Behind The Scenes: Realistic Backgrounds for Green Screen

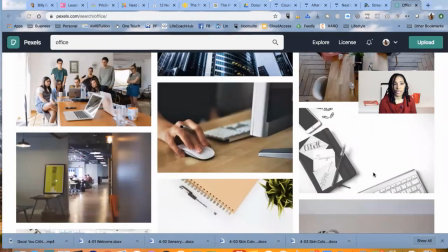(4:22)
I wouldn't obviously choose one like this because you sitting like this doesn't make it look very real.
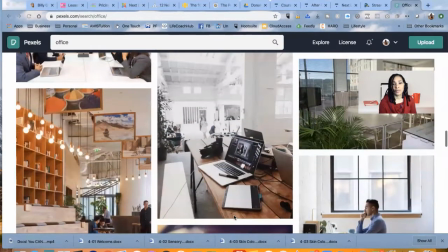(4:27)
So you want to look for backgrounds that would actually have
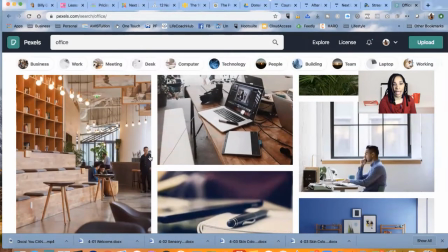(4:33)
you look real if you were talking on top of that background, all right? So these are static backgrounds.
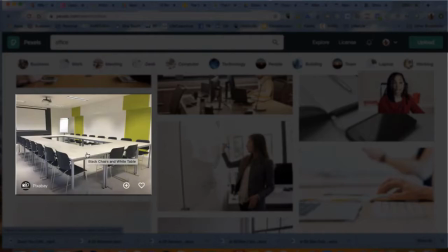(4:40)
Oh, here's another nice office background that you can stand and do a video in right here.
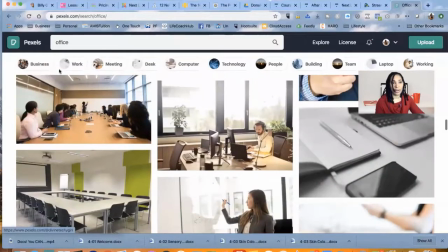(4:47)
Look like if you're doing a presentation. Now, if you want outside backgrounds, you can type outside.
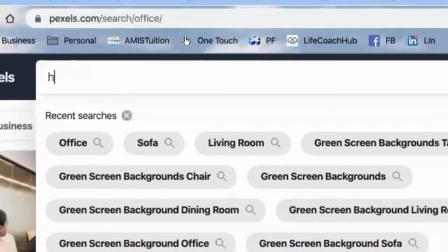(4:53)
Maybe you want a home background, right?
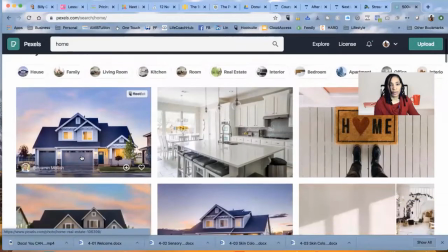(4:58)
So there's a kitchen background.
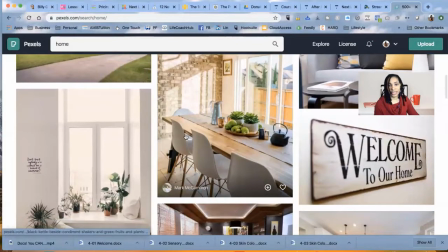(5:00)
If you want to stand in the kitchen, you know, there's a place you could stand, and this is a nice kitchen background if you wanted to do something there.
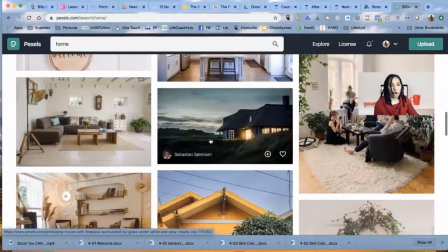(5:07)
So if you wanted to be more of a homey feel, you could do that. if you wanted to,
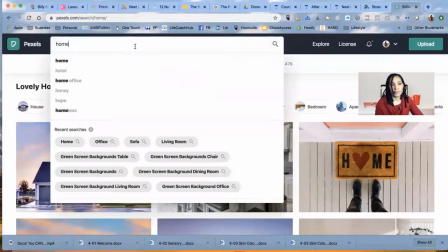(5:15)
let's say, let's look for yard.
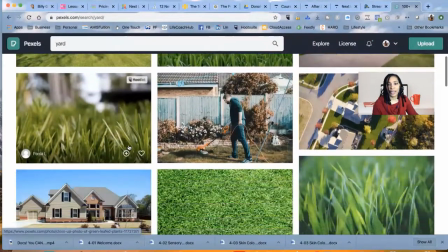(5:20)
So if you wanted to look like you were standing in front of a house, you could choose a background like this.
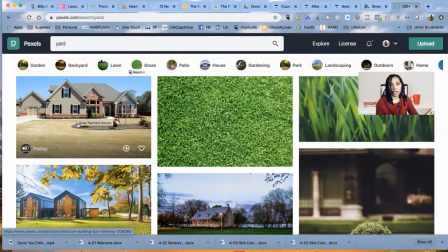(5:27)
I would recommend maybe choosing one that's a little bit closer of a view, so you look like you might be standing right in front of the house, right?
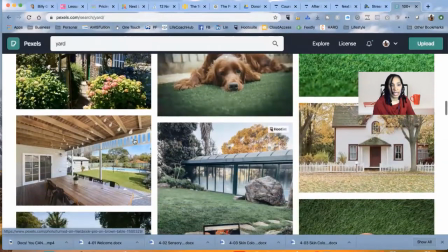(5:36)
So you can see these various, oh, if you want to look like you're standing on a porch,
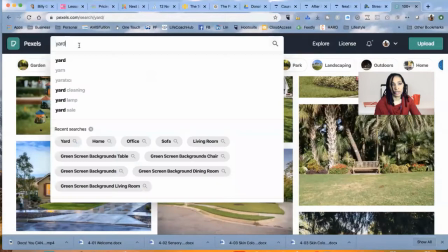(5:41)
so let's search porch backgrounds.
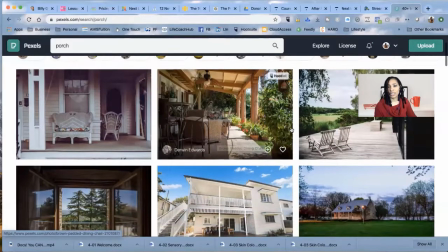(5:46)
Boom, so like you could do a video standing or standing on this dock, and it looks like you're standing on a dock when you're doing your video.
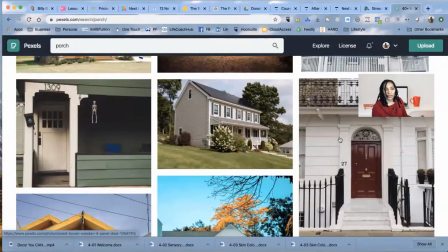(5:54)
So if you like doing videos outside, here's a doorway.
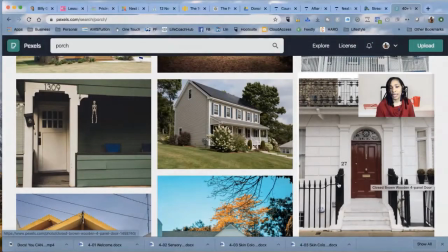(5:57)
You could do a video look like you're standing on a doorway or standing on steps here on the right where it says number 27.
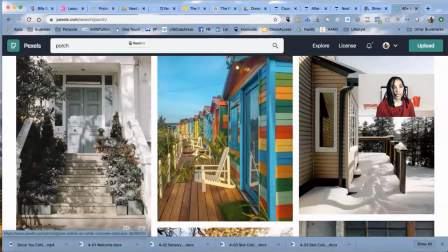(6:05)
These are nice little outside green screen backgrounds if you wanted to do that, okay?
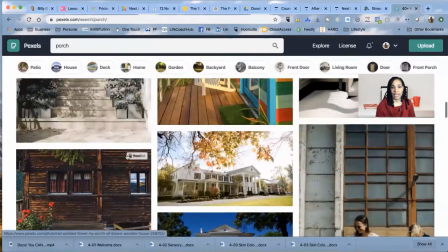(6:11)
So basically at this point, this is Pixabay. You can either choose them as favorites, or you can you can add them to a collection.
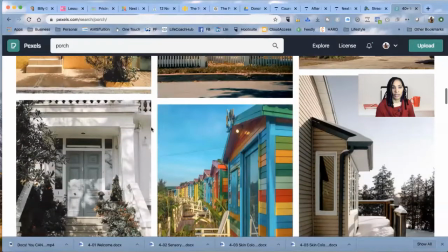(6:22)
You see, these are my collections. Or you can choose it and actually do the free download. All right. Now, these are free downloads. Sometimes they'll ask you to donate to the artist to support them, but it's not necessary.
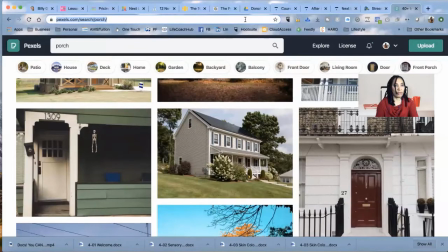(6:38)
Okay? There's another place that let's see if I can find it, Video Growth Lab.
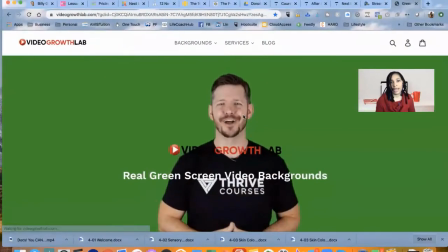(6:47)
Video Growth Lab is another
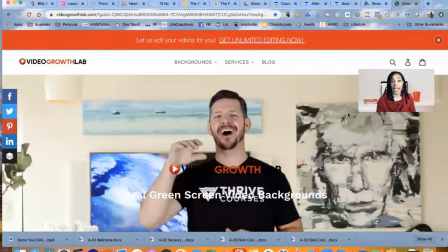(6:51)
website that specializes in green screen backgrounds, and their backgrounds are video backgrounds.
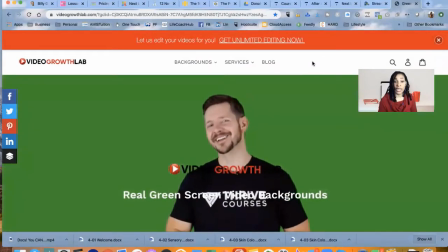(6:58)
They're moving backgrounds.
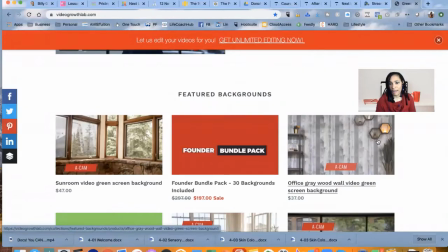(7:03)
So as you can see, you have these various office backgrounds,
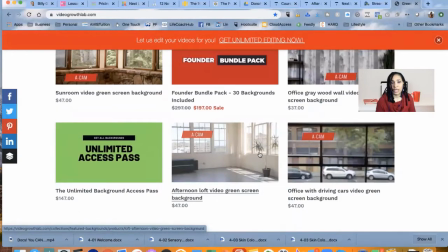(7:09)
gray wall backgrounds, but what the difference is they're moving backgrounds.
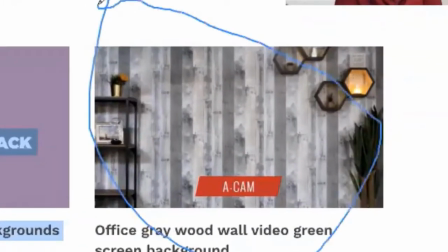(7:14)
So in this particular background right here, I actually have this background. When I use this background, this little light right here, it flickers. So it really actually makes it look like you're in a real environment, all right?
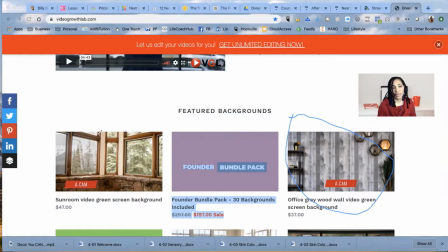(7:29)
There are some other backgrounds where you can see trees moving in the background. I believe this video has that you can see the trees sort of swaying,
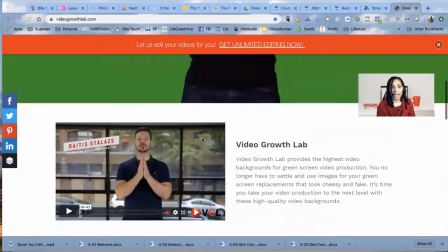(7:38)
and it just makes it feel like you're in an actual real environment, okay?
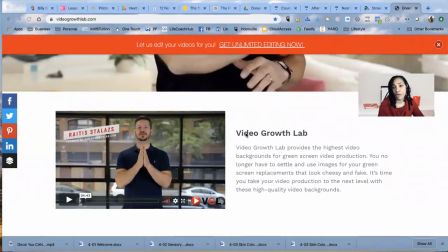(7:44)
So Video Growth Lab is another resource where you can get your green screen backgrounds.
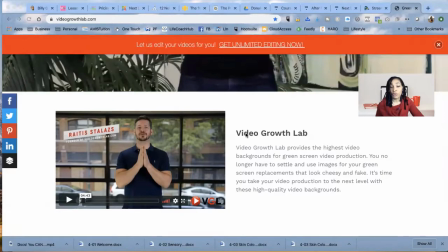(7:49)
The problem with Video Growth Lab is that you can't
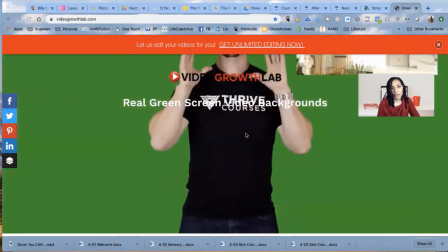(7:55)
use the backgrounds in Video Growth Lab or MP4s.
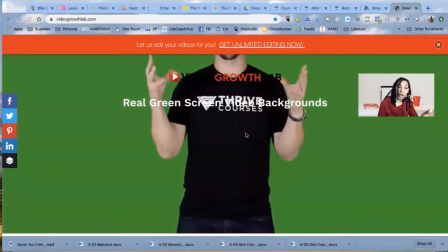(7:58)
For platforms like Zoom and StreamYard, where you need to upload a static background, you can't use these.
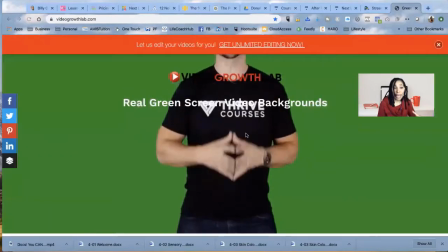(8:06)
But if you're doing your own videos and you want to add a background, many times I have added these backgrounds to my videos.
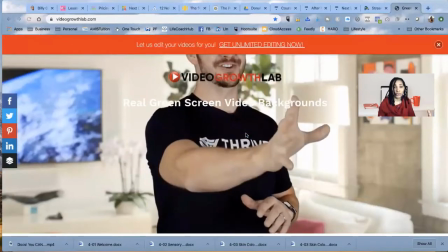(8:15)
So they work really well if you do a video like from your phone or from your camera,
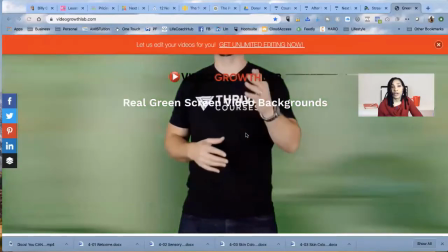(8:21)
and then you're editing it and you just add that video during the editing process, and it looks great.
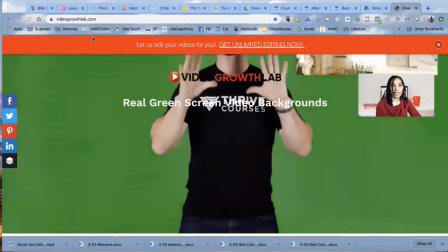(8:27)
Okay, now I'm going to stop my screen share here.